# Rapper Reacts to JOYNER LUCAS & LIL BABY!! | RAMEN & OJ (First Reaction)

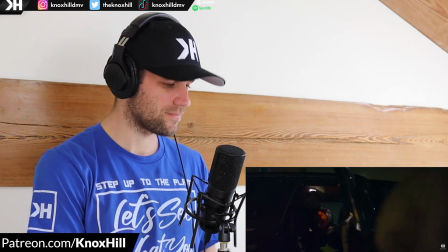(3:15)
Wow said I'm out of her lead enough is enough and I think I'm allergic to suck as you niggas keep making me sneeze I mean that line
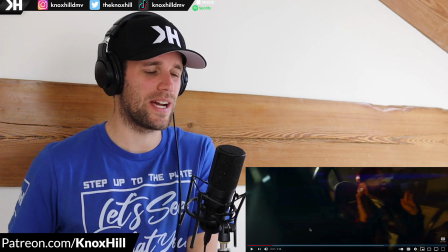(3:22)
right there I've talked about this before sometimes there's lines where it's not like it's a crazy double or triple right but it's just one of those
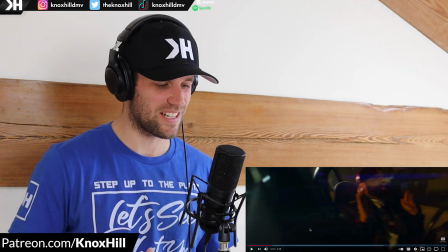(3:29)
when you're like man I wish I would have wrote that bar as an artist like it just it just hits you differently it resonates with your soul
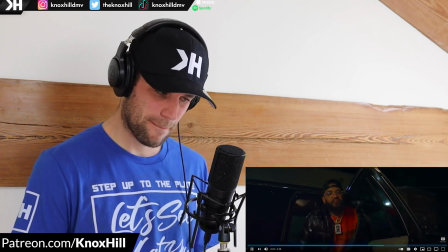(3:35)
man a little bitch said I'm out of her lead enough is enough and I think I'm allergic to suck as you niggas keep making me sneeze
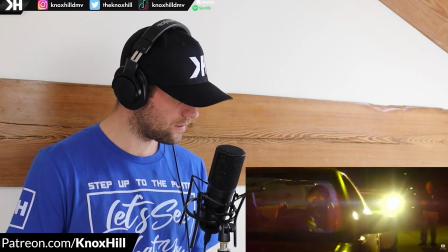(3:40)
I'm out of blood and I'm making them bleed you try to run and I'm wrecking your knees I made them fall like I'm you know
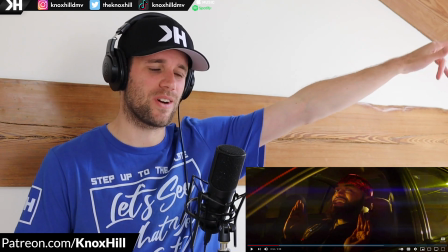(3:49)
i ball like i play for the league he's balling out trying to make it trying to shine but also like playing for the league and how many times
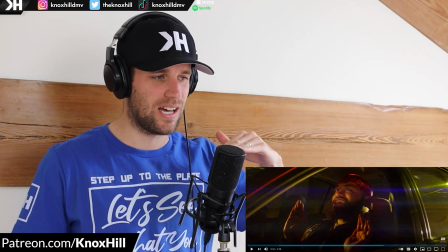(3:56)
have we seen these situations and where you come from right like not everyone gets to start at the same point in life not everyone comes from the same
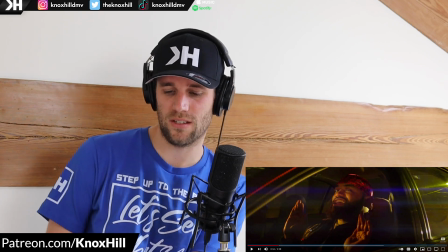(4:03)
communities and you know i can talk about this and what i've seen in pg but a lot of times to get out of your situation
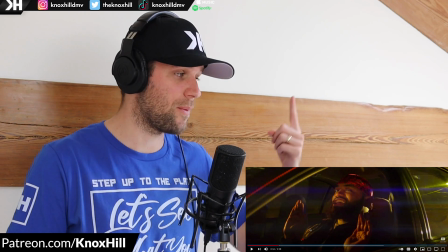(4:09)
you got two choices man you either ball the fuck out and you somehow make it into the nba and that's your golden ticket out of there like the
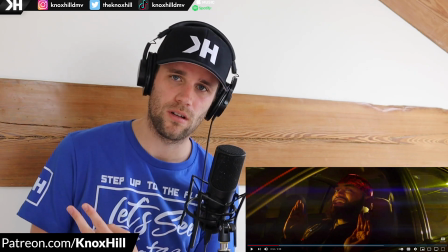(4:16)
carmelo anthony's that we've had like the rudy gays that we've had or you rap you rap your way out like the while a's like the
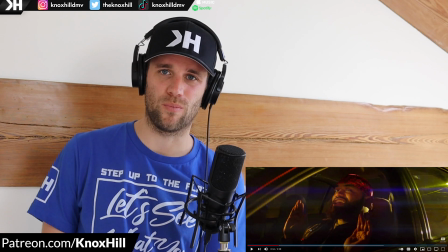(4:23)
ybn core days and then if you don't do a or b then you don't want to know what c and d are like that's all i'm
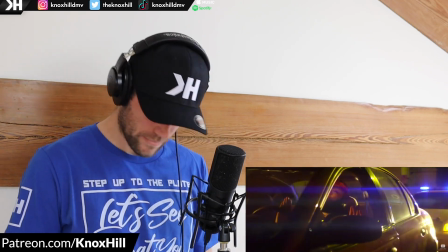(4:29)
saying i ain't
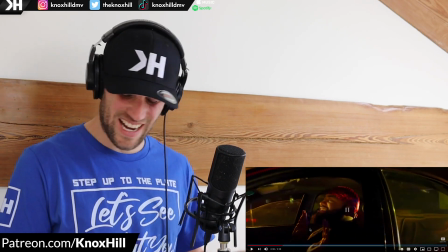(4:36)
no joke we ain't making no memes i'm
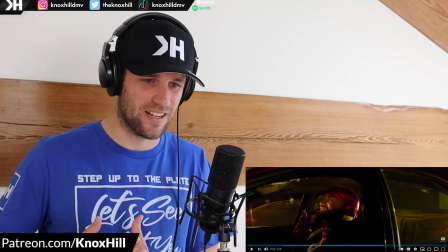(4:42)
serious right now we're not out here just like doing it for the clicks we're out here
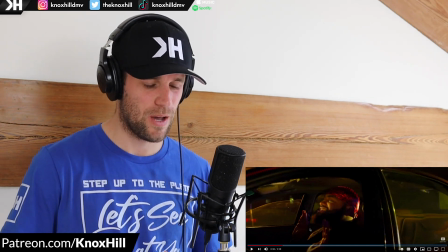(4:46)
living this life and using this music as an outlet i mean that's real i'm seeing right there and what i love about this delivery is doing this sort of drop down lower
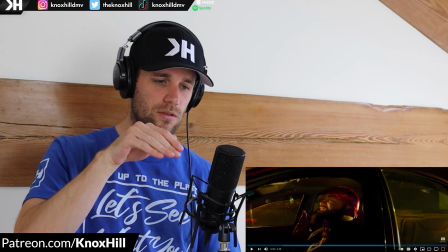(4:53)
cadence that just matches the piano it's like and he's holding out those e sounds he's got like a lazy sort of
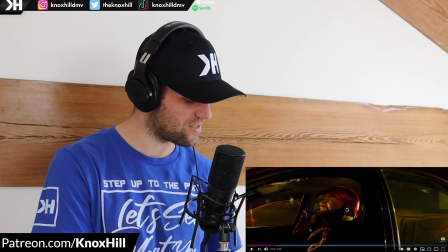(5:00)
held out delivery on that it's just a smooth flow man
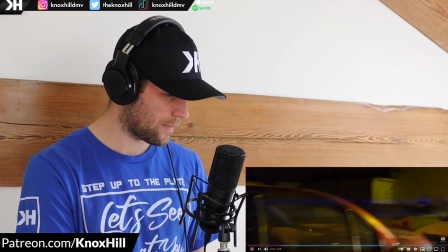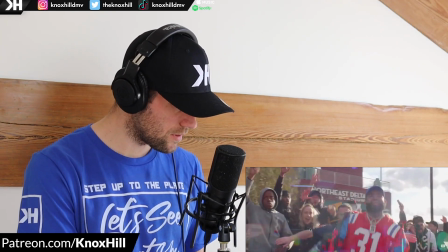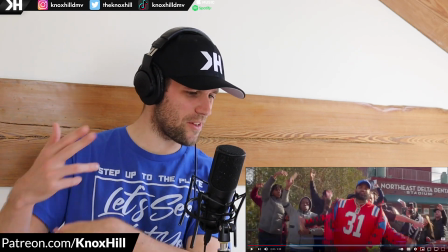(5:13)
damn that got me the boo boo boo boo because i thought that was gunshots at first but hold up
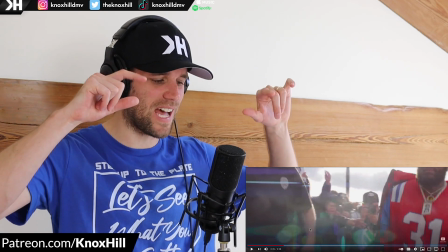(5:21)
that's a really cool ass transition right there so that's that's the flashes of the camera the paparazzi shots but it makes you
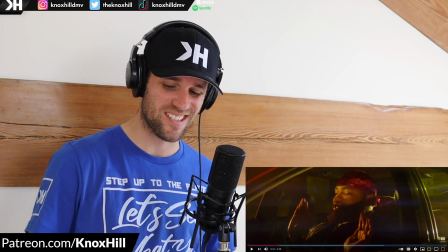(5:27)
seem like he's shooting on him because he's talking about pulling up on him right now making a scene of things if you really want to take it say what i mean
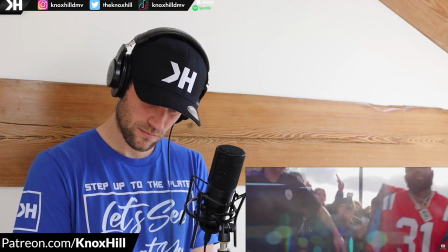(5:33) i ain't no joke we ain't making no memes if i pull up on him i'm making a scene then i'm making him scream Straight from the bricks, I need a lick I dreamed about it since I was a JIT Nigga,
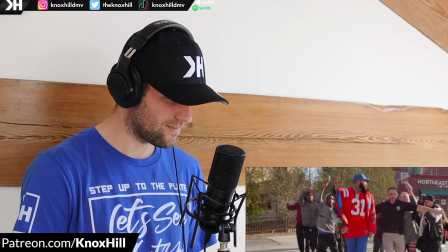(5:42) I'm lit, how can I miss? Came from the bottom and got me a... Since I was a...
Did he just say JIT?
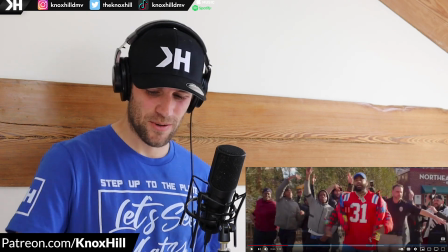(5:47)
Juvenile in training? I think he did I dreamed about it since I was a JIT Nigga I dreamed about it since I was a JIT Yeah, that's right Since my come up and my story And shout out to the Patriots,
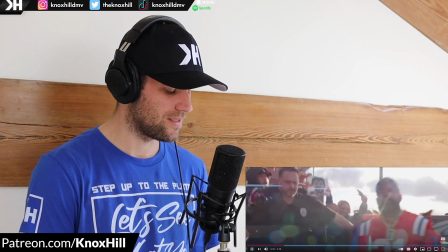(5:56)
baby You know I'm a Tom Brady fan We got the classic Patriots gear on And I'm making them scream Straight from the bricks, I need a lick I dreamed about it since I was a JIT Nigga,
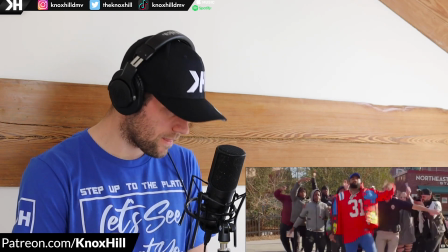(6:04) I'm lit, how can I miss? Came from the bottom and got me a JIT
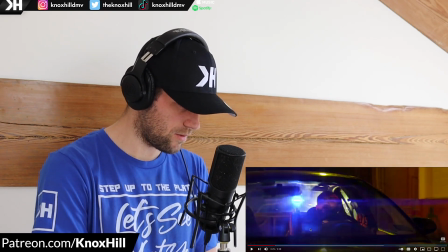(6:10)
oh yo i just noticed hold up hold up hang on don't go too far nox come on
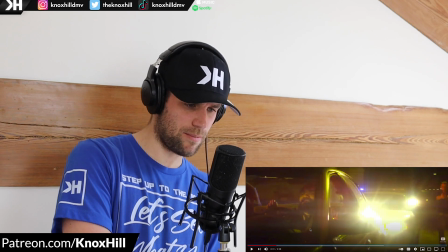(6:18)
that cop right there
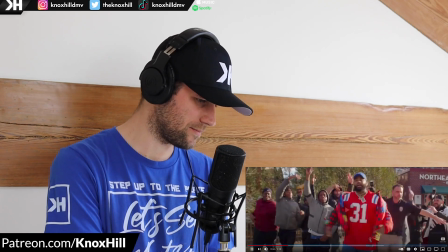(6:22)
is that same cop that's holding people back yeah again the
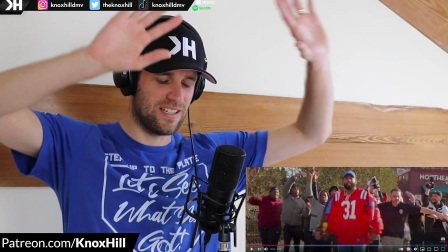(6:27)
transitions right him getting pulled over he's got his hands up because we know we don't want to do anything to stir
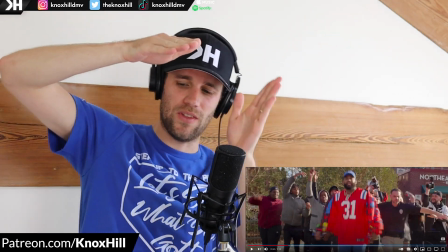(6:33)
controversy with the police black man getting pulled over right and then that's that transition right there so seamless but says
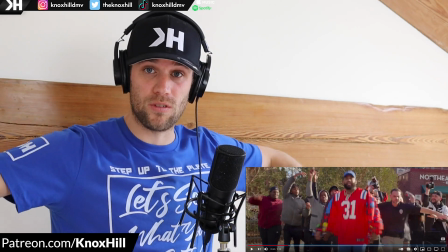(6:40)
so much now all of a sudden he's got paparazzi behind him and who's holding back the paparazzi that same damn police officer wow